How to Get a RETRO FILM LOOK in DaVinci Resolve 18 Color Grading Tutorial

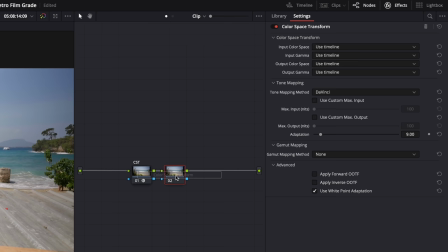4:20 Then add another color space transform and set the output gamma to Cineon film log, because we're gonna use one of DaVinci Resolve's built-in film stock LUTs. And you'll see in a bit why I use a separate node for that. Again, I'll put some links in the description if you want more in detail explanations.
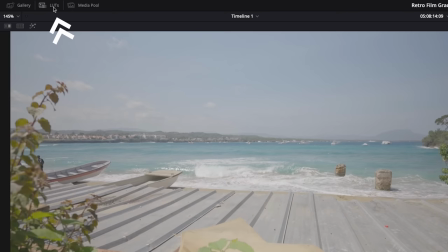4:38 Then add another node for the LUT. So go to LUTs and look for the film looks,
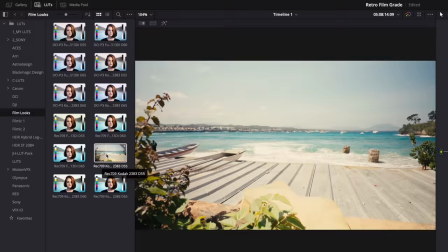4:44 and then you can use any of these here, the Rec 709 LUTs, not the DCI P3 ones.
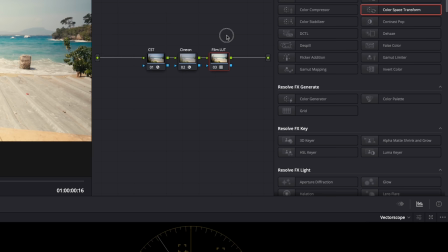4:51 I'm gonna use this one, the warmer version, but you can use whatever, of course. Drop it onto the node and then select both the LUT node and the Cineon node.
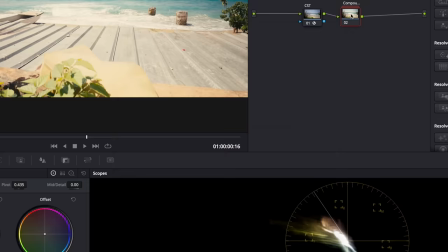5:01 Right click and create compound node. And now, if you want to, you can tone down the film look right here.
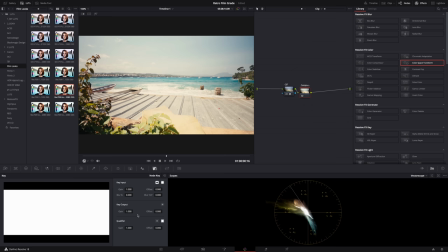5:09 Go to key and then key output. See? And if you don't do it like this, if you don't create a compound node, it won't work.
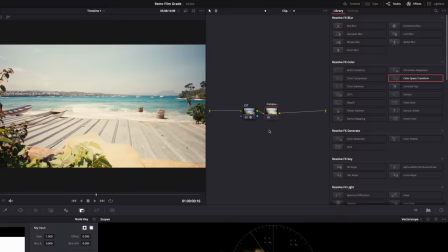5:17 Okay, and then next, let's add two nodes at the beginning of the node tree for basic corrections.
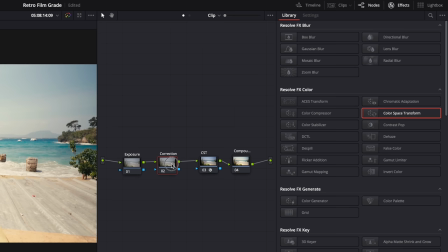5:23 One for exposure and one for color correction. And the first thing I want to do in the exposure node is bring down the exposure because it's a bit too bright.
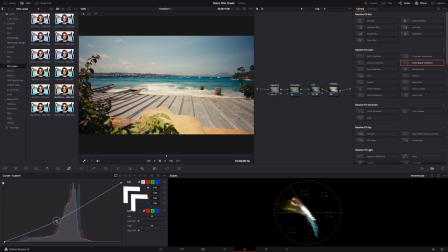5:32 Let's use the curves, pull down the midtones here. Maybe also the highlights, they're way too bright.
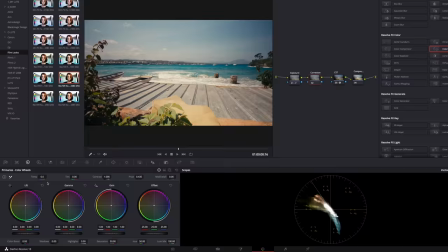5:42 You can also use the color wheels, of course, it doesn't matter. And then in the color correction node, I'm gonna do a few things to get that gritty retro look.
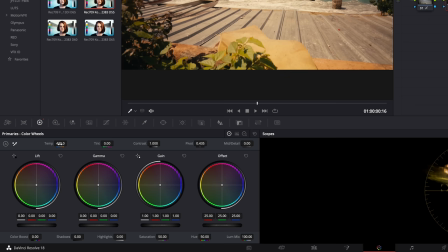5:50 First of all, I want it even warmer. So let's push the temperature and let's also push the tint a bit towards green.
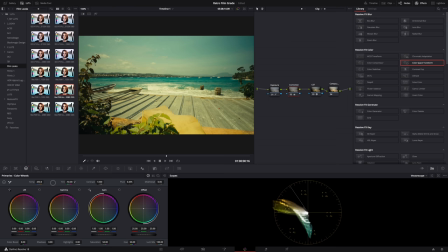5:58 A lot of times the highlights in film are a bit greenish yellow, you know? I don't know, I like it. Now, how much? That of course depends on what your footage looks like. Like I said, I'm not going for a specific film stock or anything here. It's just what I feel looks good.
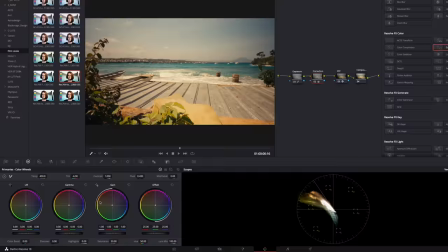6:15 And tomorrow I might feel different about it, you know? And to get a proper film look, I'm also gonna push the highlights here towards that yellow and green.
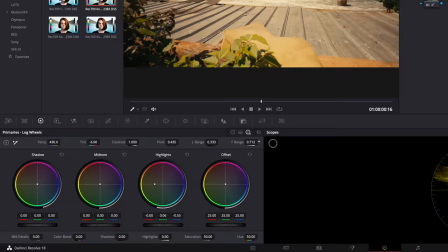6:25 Something in between yellow and green, something like that, yeah. And then here you can use the range up or down to dial in the amount.
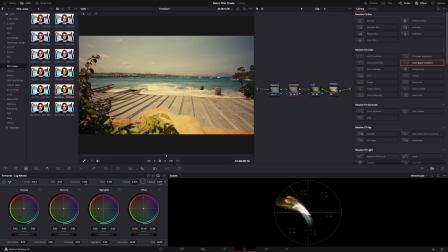6:32 How much of the highlights will get that yellowishy green tint. You see? I'm gonna go for something like this. And you can always go back to these two nodes and make more adjustments, no problem. Okay, that looks really good already, but we're not there yet. Now let's work on the film look. We're gonna use some of Resolve's built-in effects and you'll see, it's not difficult, it's easy.
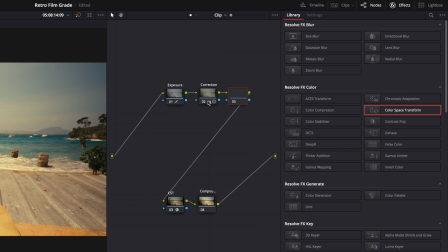6:55 So let's put these nodes here and then the color space transforms down here at the end. And now let's add four nodes in between. The first node will be the blur node, because we want to get rid of that digital sharpness.
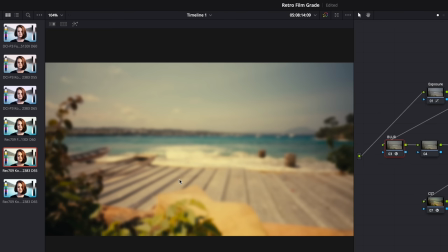7:10 So look for the Gaussian blur here in effects, drop it onto the node and, well yeah, just set it to something you like.
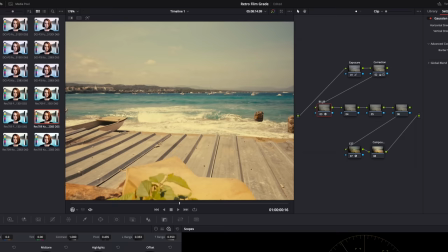7:18 Not too high, of course. You still want to see some detail. It also depends on the footage, if it's 1080 or 4K.
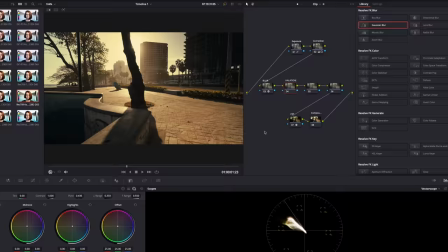7:25 Something like this, I guess, looks good. And that's it. Then next is the halation, I have no idea how to pronounce it.
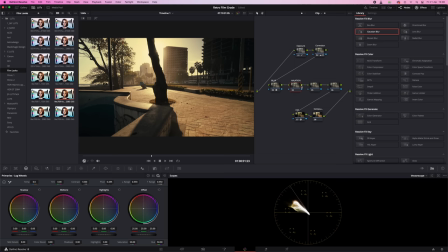7:34 This word here, that node. And I switched to another clip here because it's easier to show you what that halation exactly is.
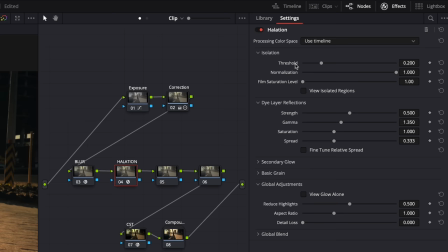7:42 So drop the effect on the node. And the only settings I'm gonna adjust here are the threshold, film saturation level, and strength.
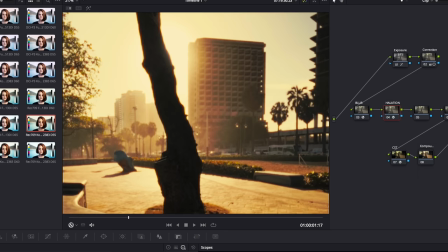7:50 And it's all about that glowy blooming effect around the highlights.
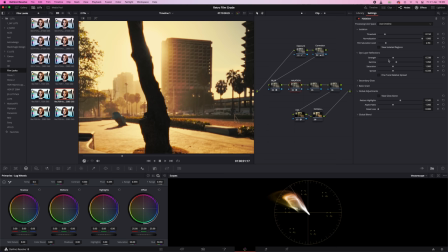7:59 And also that reddish glow here on the edge of the tree. You see where the highlights seem to bleed into the tree?
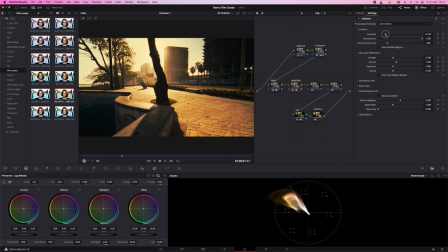8:06 That's a characteristic of a lot of film stocks. And it's just a matter of adjusting those three settings until it looks good. It really depends on your footage and what the light looks like in your footage.
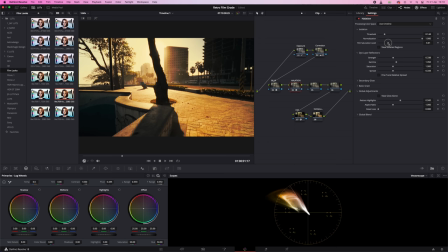8:18 Sometimes it looks better to increase the film saturation, but sometimes I also put it all the way down because it looks overly saturated. So just play around with it.
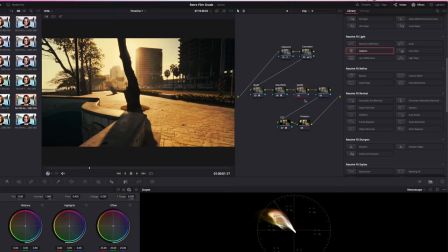8:28 I think I'm gonna go for something like this, yes.
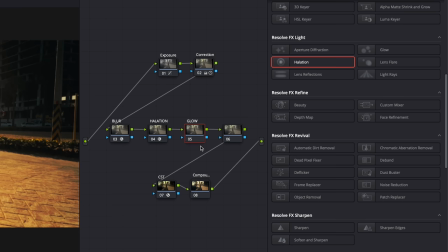8:31 Okay, and then the next node, a glow node, to make it more glowy and a bit softer even.
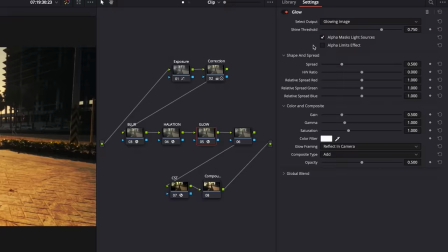8:38 It will also affect the shadows a bit, so glow effect onto the node, the shine threshold all the way down,
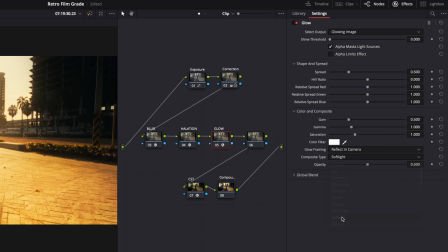8:47 then set the composite type to soft light,
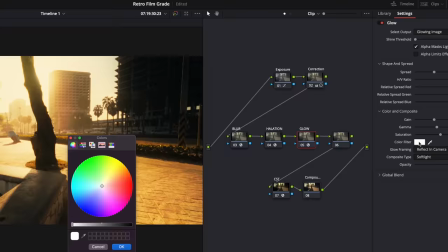8:54 and then I'm gonna give a color to the glow, here. See how it changes the look of your image?
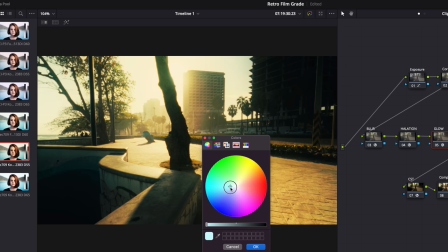8:59 It's really cool. I'm gonna go for something like teal, but not too strong.
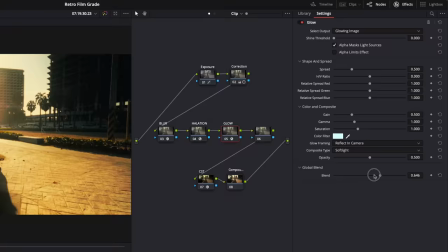9:05 Something like that. And then bring the global blend down to, well, yeah, I think this looks good.
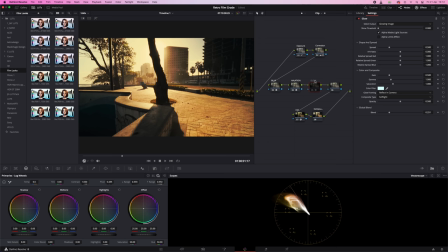9:13 And see, it gives you that vintagey look. Then something I also did, but this is optional. Sometimes it looks nice, sometimes it's too much. I added some film damage.
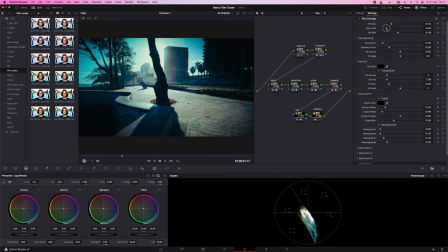9:24 It's also an effect. And here you can also adjust blur and temperature and some other things, but we already did that in the other nodes.
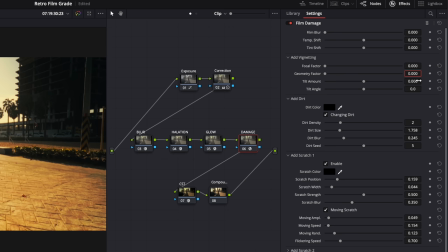9:33 So let's set everything to zero here. Also disable scratches because that's just too much for me. And then play around a bit with the dirt settings.
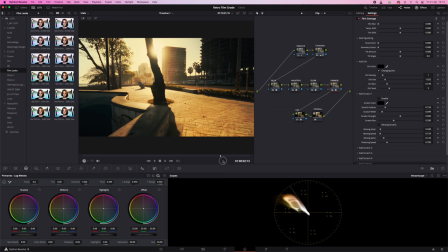9:47 Don't overdo it. Don't make the dirt too big. I guess something like this, you know, barely visible, but it adds that little bit of texture.
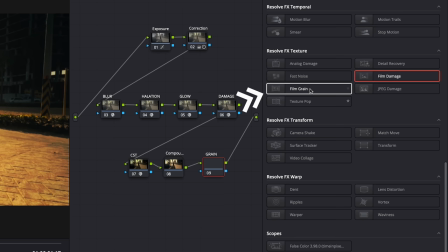9:59 And then the final step is film grain, all the way at the end of the node tree, because I don't want any of the other nodes to affect the grain.
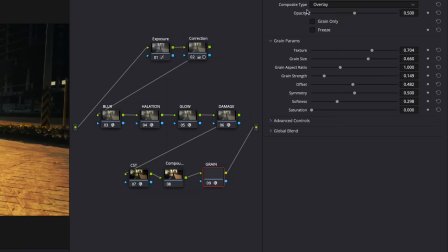10:07 The grain is a separate thing that comes on top, you know? So look for the grain effect, drop it onto the node, and well, yeah, let's just use a preset here.
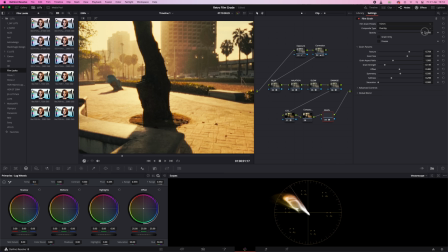10:18 Let's keep it simple. 16 millimeter, sure. Increase the opacity, there. I mean, you can make it look however you want, make it stronger, no problem. And that's it. That's how you create a vintage retro film look vibe. However you want to call it. And like I said, guys, don't just blindly follow what I do. Maybe the settings that I used won't work for your footage, or maybe you just don't like them. And that's fine, it's all good. Experiment, play around with it, and practice. Practice, practice, practice. Thank you so much for watching, and see you in the next one.